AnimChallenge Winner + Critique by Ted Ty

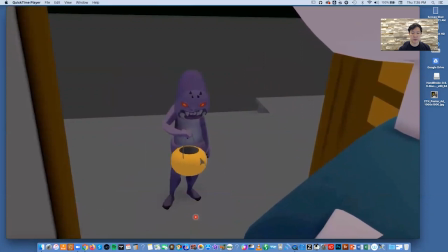[16:35]
And then if we assume that this is 1, 2, 3, 4, 5, 6, 7, 8, 9, 10, 11, 12, 13, 14, 15, 16, 17.
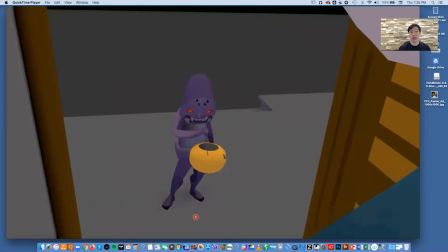[16:44]
17, that's not even really a second. So we had a half second at the top where he had the jack-o'-lantern up and the candy was dropped in.
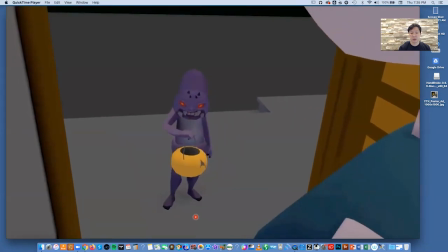[16:52]
There's about 12 frames of recognition. And then here, we said 14 frames of recognition, starting at when he sees it. So 1, 2, 3, 4, 5, 6, 7, 8, 9, 10, 11, 12, 13, 14. About 14.
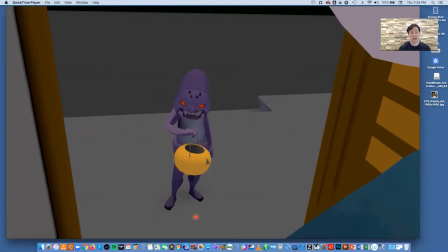[17:06]
So you're 10 frames short of a second. That's a very small period of time to think. It doesn't always mean that you need a character there for 48 frames to think about something. But in this case, it would be nice if you let him sit there another 6 frames
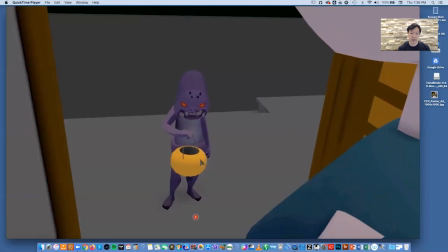[17:28]
right around here to let him kind of register, like, wait a second, I was right.
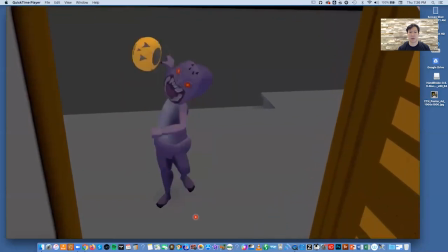[17:33]
There is just one tiny crap piece of candy. And then you could have him start losing his mind, because then he has a reason to. So here, I don't think there's enough processing time.
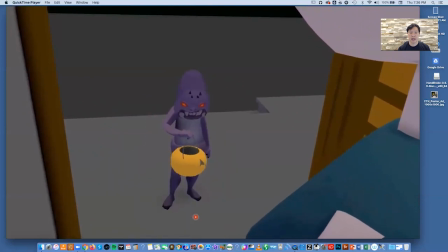[17:47]
And also, it's because his head moves from, you can see it moves from screen right to screen left. And since the eye direction, he's got no irises, we can't see that he's really looking in.
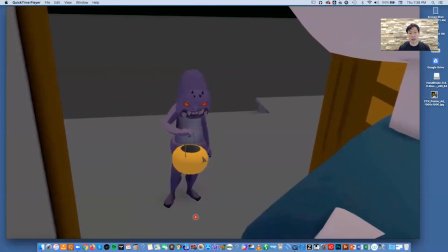[18:02]
We just assume that he knows. But the head is tilted down enough to imply that he's looking in there. What I might have done is pulled the bucket in a little and pointed his head down to actually take a really close look to make it very overt and very obvious that here,
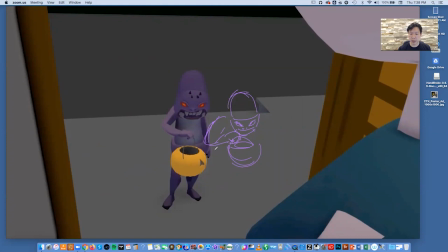[18:23]
like this, have him pull it in to take a more direct look inside. That would help the clarity a little bit and to give you a little bit of time to register that he's looking in there. And then it would really, to me, justify then his anger.
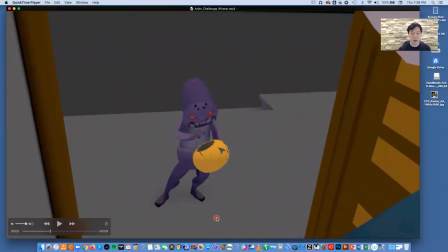[18:47]
Now, one thing here, I love the big antic with arm.
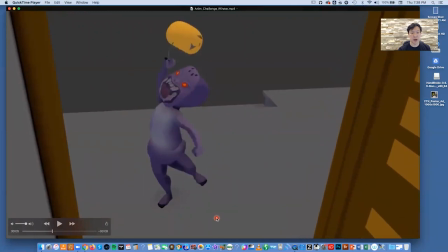[18:55]
It's great. I'm surprised that you didn't drag the pumpkin with motion blur here or there,
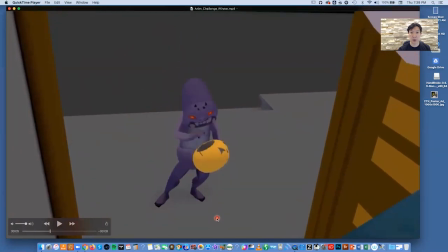[19:01]
because I thought, to be consistent with your prior technique, that here you would have moved it up quicker.
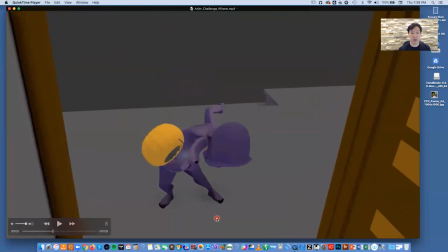[19:08]
And then here, although you do rotate it, I thought you would have had a blur in here, a stretched out pumpkin that you normally would have earlier in your shot, something like that. I'm a little surprised.
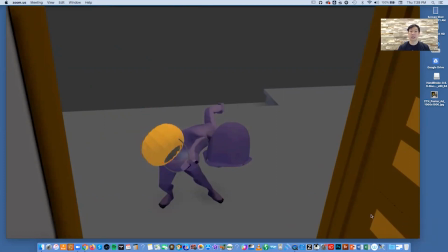[19:27]
And part of that makes me also think that when you're using techniques as specific as smear frames like you're using, it also helps to keep it fairly consistent. I know here you probably said, well, you know, I've used it twice already.
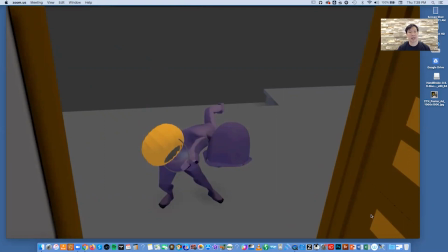[19:42]
I don't want to seem repetitive. A slight tasteful use of this might make sense, because this amount that he's pulling it through the air is actually a further distance than he does either of the prior times,
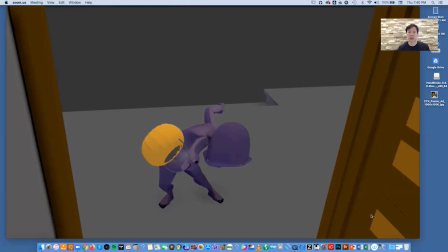[19:57]
which means this would actually be one of the most appropriate times to use that smear or motion blur frame. So think about that as well, making sure that you stay consistent. and then the swing through. I know this is just a bit of a cheat for you,
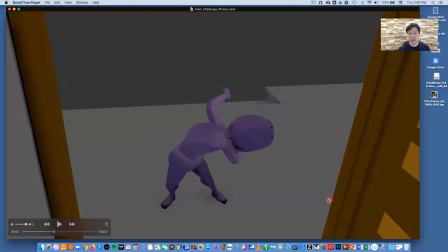[20:17]
but the fact that it kind of flies away or disappears into the ground is a little bit of a hack there.
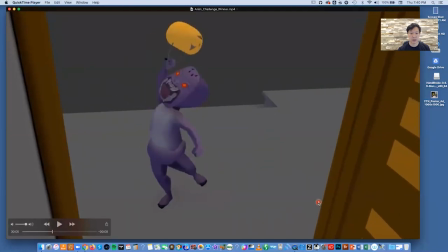[20:24]
And as he follows through
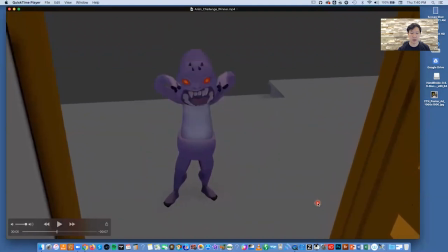[20:28]
and he pulls back up, I like that you draw him back into a very balanced stance. Your animation has a great deal of physical balance, which is really nice. And also too, there's a great usage of the elbows dragging.